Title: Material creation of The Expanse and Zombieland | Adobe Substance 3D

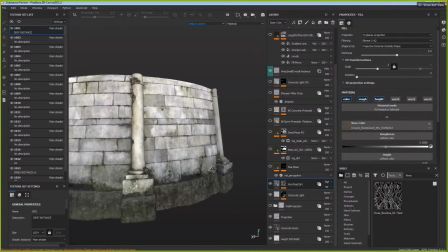(35:43)
So yeah, once that was done, also there's the wet mud dirt's got some nice
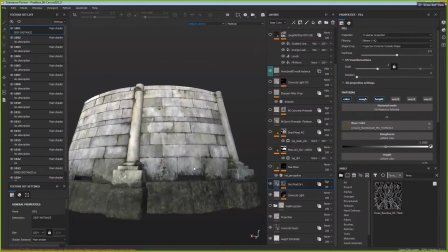(35:51)
roughness breakups on it, just to add that little moisture treatment to it in the marble.
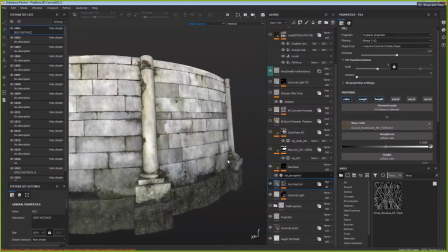(35:57)
And moving on to the piece of moss, just like added more dirt there,
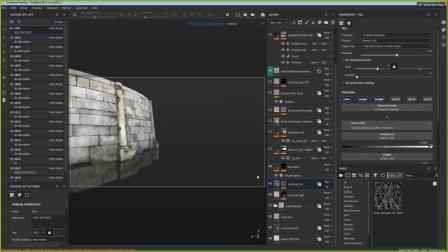(36:03)
and I decided on to add more dark over there because it was like way on the back side, and I wanted to like add more contrast over there.
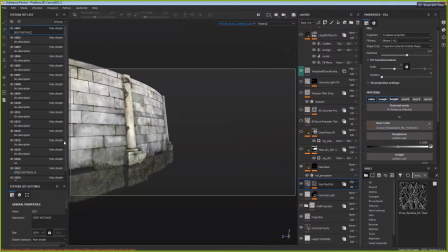(36:11)
So let me increase my screen here. All right.
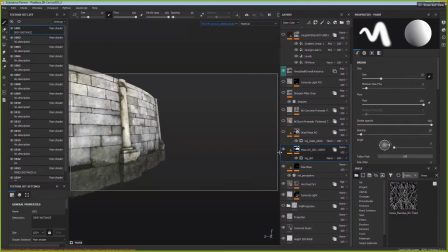(36:17)
And yeah, I had to like, I was making sure like I keep everything very standard and very easy for if in case if it's supposed to get picked up by a different artist, he or she would know what to work and like how to progress with this.
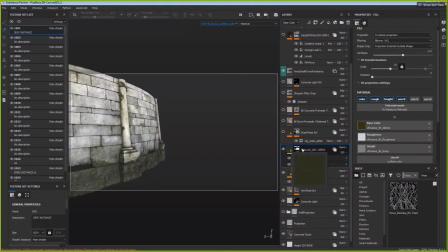(36:32)
So this is like the moss shader that's like created by some channels, channel maps that I got from Substance Source. I think I don't recall it properly, but I think it was texture.com. And it was good enough to work for the purpose, followed by the mask that was the AO dirt,
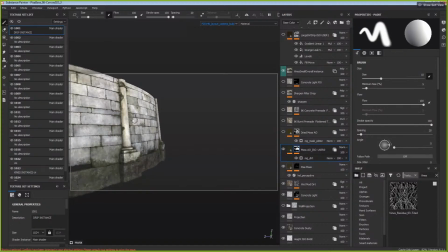(36:51)
just to like add more contrast and making the crevices and creases more dark. Same explanation for this. It's the dried moss, just color corrected and fixed the levels on this for roughness. And I'm driving this with my moss spot mask.
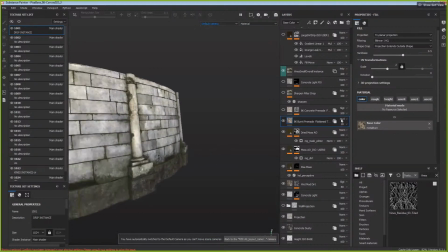(37:12)
Another good trick is to add a little color variation in your base channel is to have these flattened
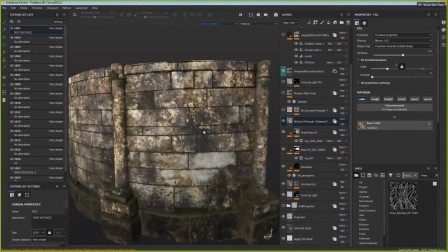(37:21)
maps uh, with the right bright and dark value so that it would blend on top of your base color nicely,
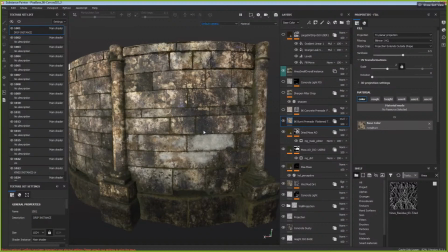(37:29)
and it would really cut down on the layers that you could have used in order to create such variation in your base color. So it's 8K and it's pre-made, and it was made in Photoshop just like by putting one effect and treatment on top of another,
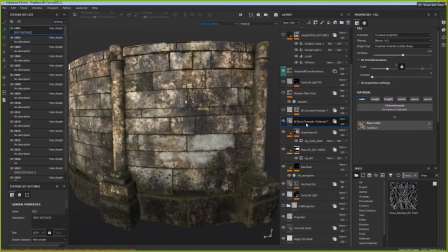(37:44)
and just testing it out that how versatile it can be for various looks with the testing it out with the blending mode.
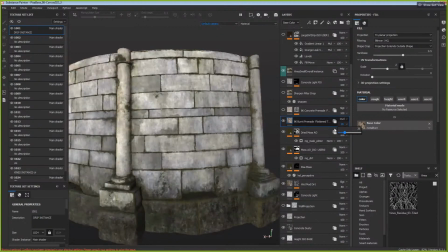(37:54)
I'll put it back on Hey, green. Gautam. Yep. Sorry. One question that was coming into the chat was it was requested to take a look at the UVs that you have for this particular piece. So this is using UDEM. I guess you're using several UV tiles. Is that right? Yeah. Yeah. So I had like somewhere around 24 UDEMs for this.
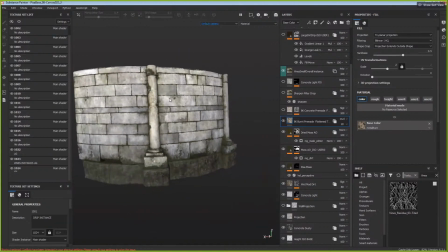(38:14)
And my main idea was to, since it had like one material,
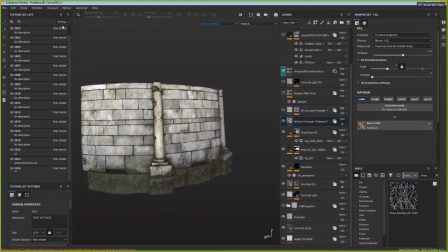(38:19)
so I just used the first texture set and instantiated all my layers and effects, like how you see like most of the smart materials here are all like on instance, because I'm just like driving everything,
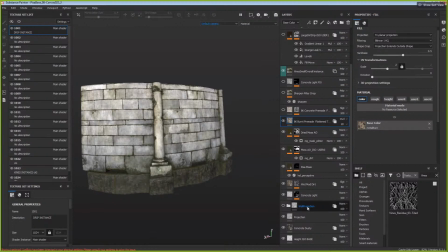(38:33)
all my masks and my base colors from just to one texture set onto the others. Cool. Thank you, man. All right. Yeah. So moving on to the same idea, like how we created this flattened burnt metal or a burnt marble texture.
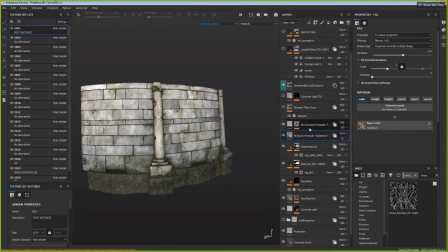(38:52)
Same explanation applies to this, where we created this concrete, which was like very versatile again,
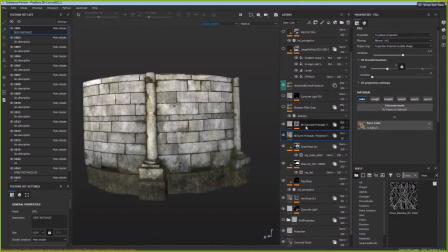(38:58)
and like added a lot of detail on the fly just by setting it in one fill there. And yeah, moving on to this sharpen filter, which is something that you can just like drop on top of your layer stack,
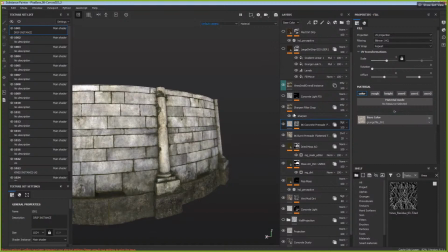(39:13)
and just putting it on instance would make it work for all the layers that are affected by it. So this way I can just like batch sharpen all my texture sets at once, like how you see it here. And the same ways goes for every other filter in your in Substance.
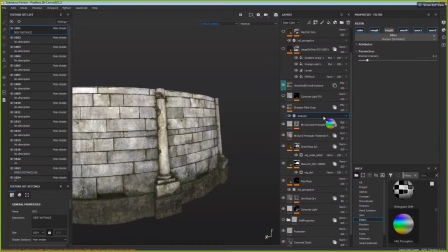(39:33)
For example, if I take use saturation, and if I want to like do some color
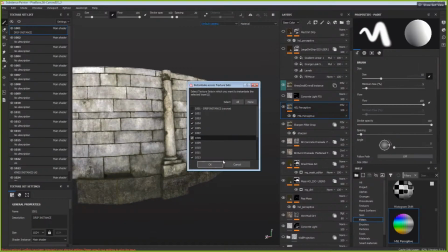(39:40)
correction from here onwards, I would just take this, put it on instance for all, and I would just,